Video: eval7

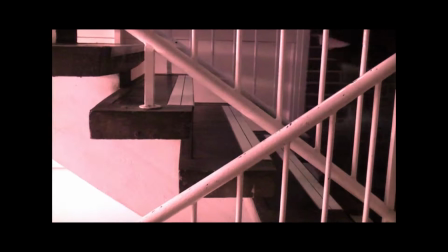(0:10)
The difference between our preliminary task and our final piece was we did a change from continuity editing to montage.
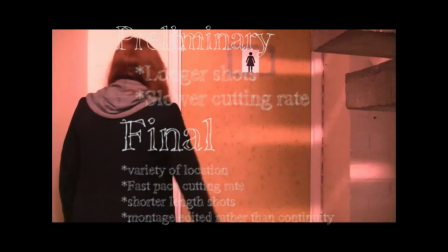(0:17)
In our preliminary task, the shots were much longer, we had a slower cutting rate, and we used much less storyboarding because of this. However, for our final piece, we had a faster cutting rate, a large variety of locations, and different sizes of clips.
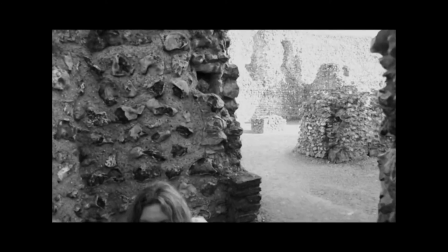(0:30)
In response, we had to do a lot more storyboarding, which took up a lot of our time.
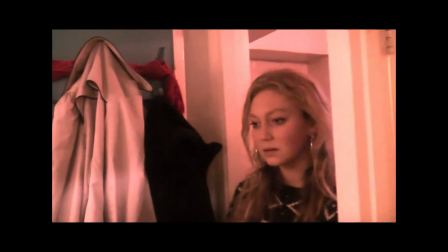(0:35)
There was also a change from red wash to black and white.
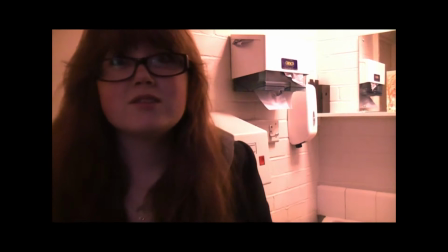(0:38)
In our preliminary task, we were looking at films like Vertigo by Alfred Hitchcock and the iconography of red,
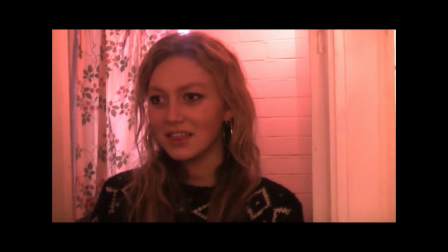(0:45)
and it's given the impression of danger. So we wanted to go something along those lines to make our piece look more sinister, so we tried that out.
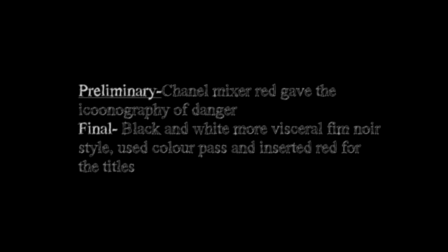(0:53)
However, with our final piece, we decided a black and white look would be much better.
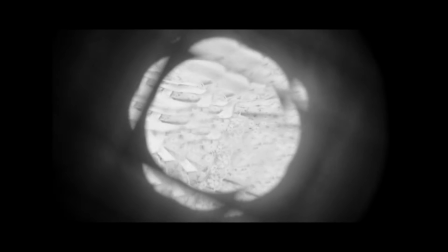(0:59)
We looked at Silent Hill and thought it gave a nice artistic look to it. It allows us to bring out the colour red still and focus in on it. Like, we used red in our titles and we picked out red using colour pass in one of our scenes. With our music, in our preliminary task, our music was ready-made, simply placed in without any thought from the school's computer.
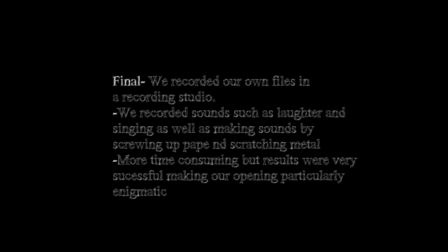(1:23)
However, with the final piece, we actually went into a studio and made it ourselves at Blizzard Records. It took a long time to make, but it's definitely worth it. We used a number of different tracks. We recorded ourselves screwing up paper, ourselves singing, laughing, and us scratching up metal, and we thought that worked really well.
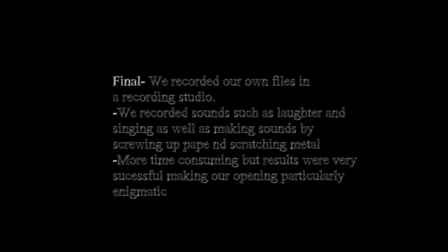(1:43)
We used a different software for this called Pro Tools, and it was hard to get to grips with that, but after the first day it was very easy and we got on track to making a very good soundtrack.
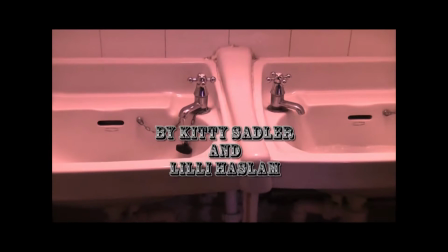(1:54)
With our titles in the preliminary task, they were very plain, just
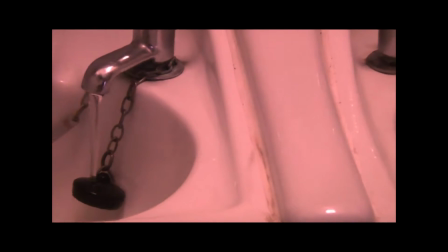(2:00)
white, and they tracked up like in the Star Wars films. However, with our final piece, we wanted to do something a lot more interesting.
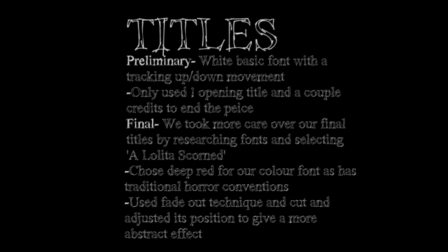(2:07)
We used the colour red to add a colour to our otherwise black and white piece, which was our highlight colour.
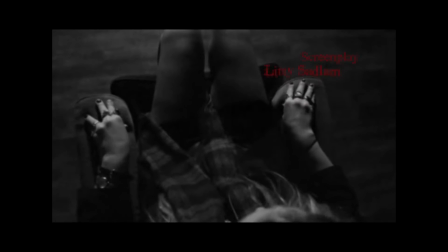(2:14)
The only colour we featured in our video was red.
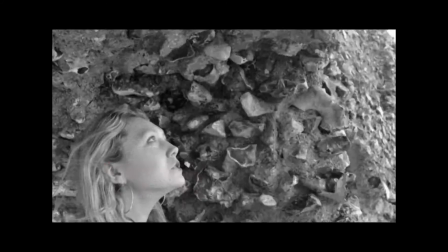(2:17)
We added movement to our text and a fade out between the transitions. The effects that we used on our preliminary task was a red wash using Channel Mixer.
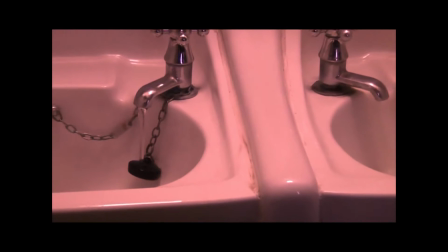(2:29)
We used basic continuity editing. However, with our final piece, we were a lot more creative and managed to use a larger variety of effects.
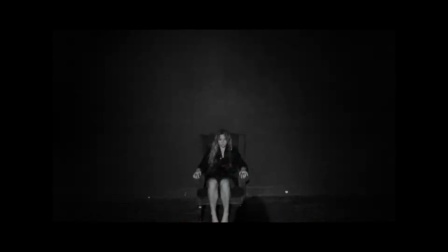(2:38)
We added black and white onto all of our clips, brightness and contrast, so we made sure the black and white looked really effective.
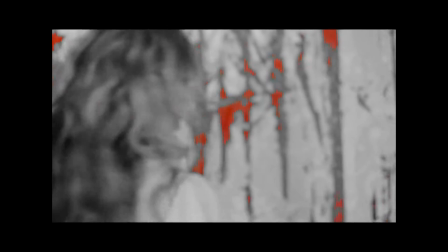(2:46)
We used a 4-point garbage mat, which we used to create the girl looking in the mirror.
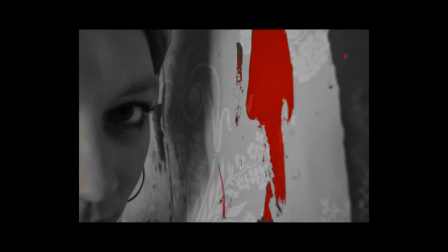(2:52)
As she turns around, her reflection is still there.
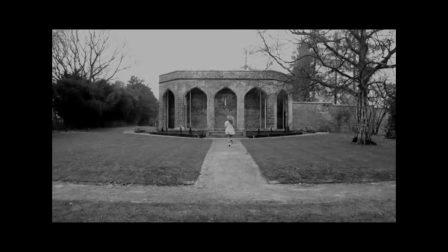(2:54)
We used colour pass in one of our black and white images to pick out the red on the wall, which we thought worked really well.
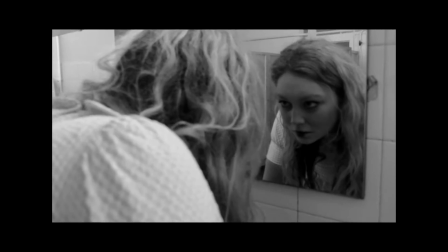(3:03)
We used an old effect on our film to create the idea of a flashback.
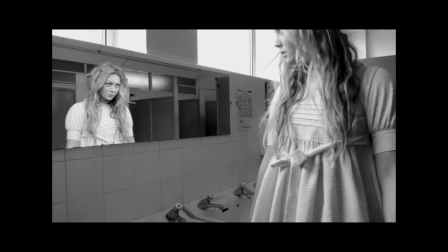(3:09)
It made the images look damaged, added a static effect.
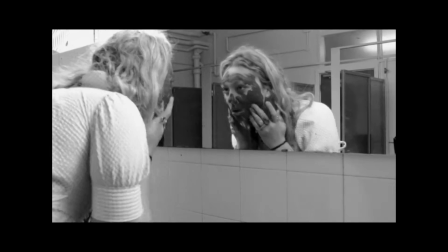(3:14)
We used expansion and compression of time.
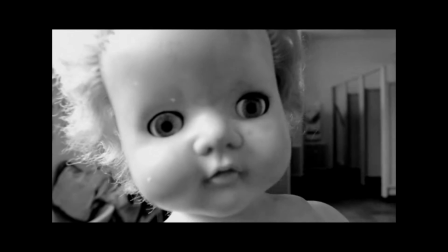(3:17)
A lot of our pieces were very long and slow, so we wanted to speed them up, and it allowed us to add more footage into our final piece.
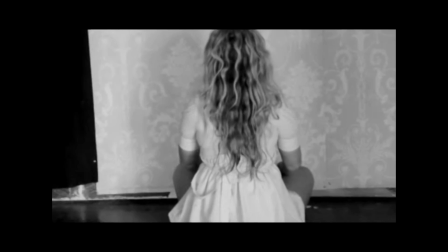(3:26)
For our camera work in the preliminary task, it was all at eye level,
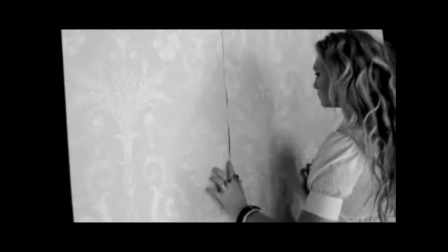(3:30)
it followed one line of motion, and this is all needed in continuity editing.
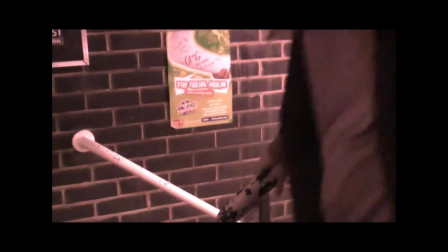(3:35)
We used the 180-degree rule, which is what we had to use, but however, with our final piece,
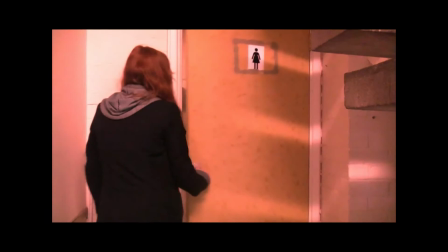(3:42)
because there was only one character, we did not need to follow these rules for a conversation.
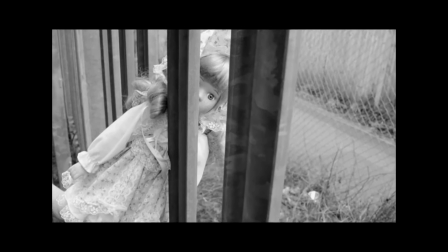(3:48)
We used a large variety of angles for each of our locations in our final piece to give nice effect.
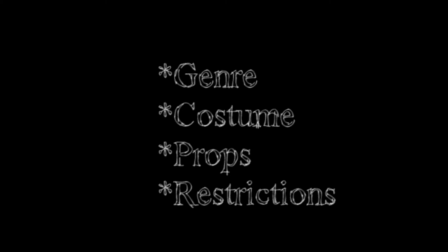(4:00)
So for our preliminary task, we chose psychological thriller as our genre.
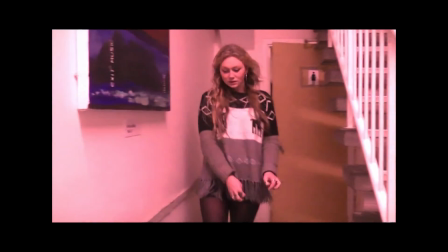(4:06)
We used a tap as one of our props.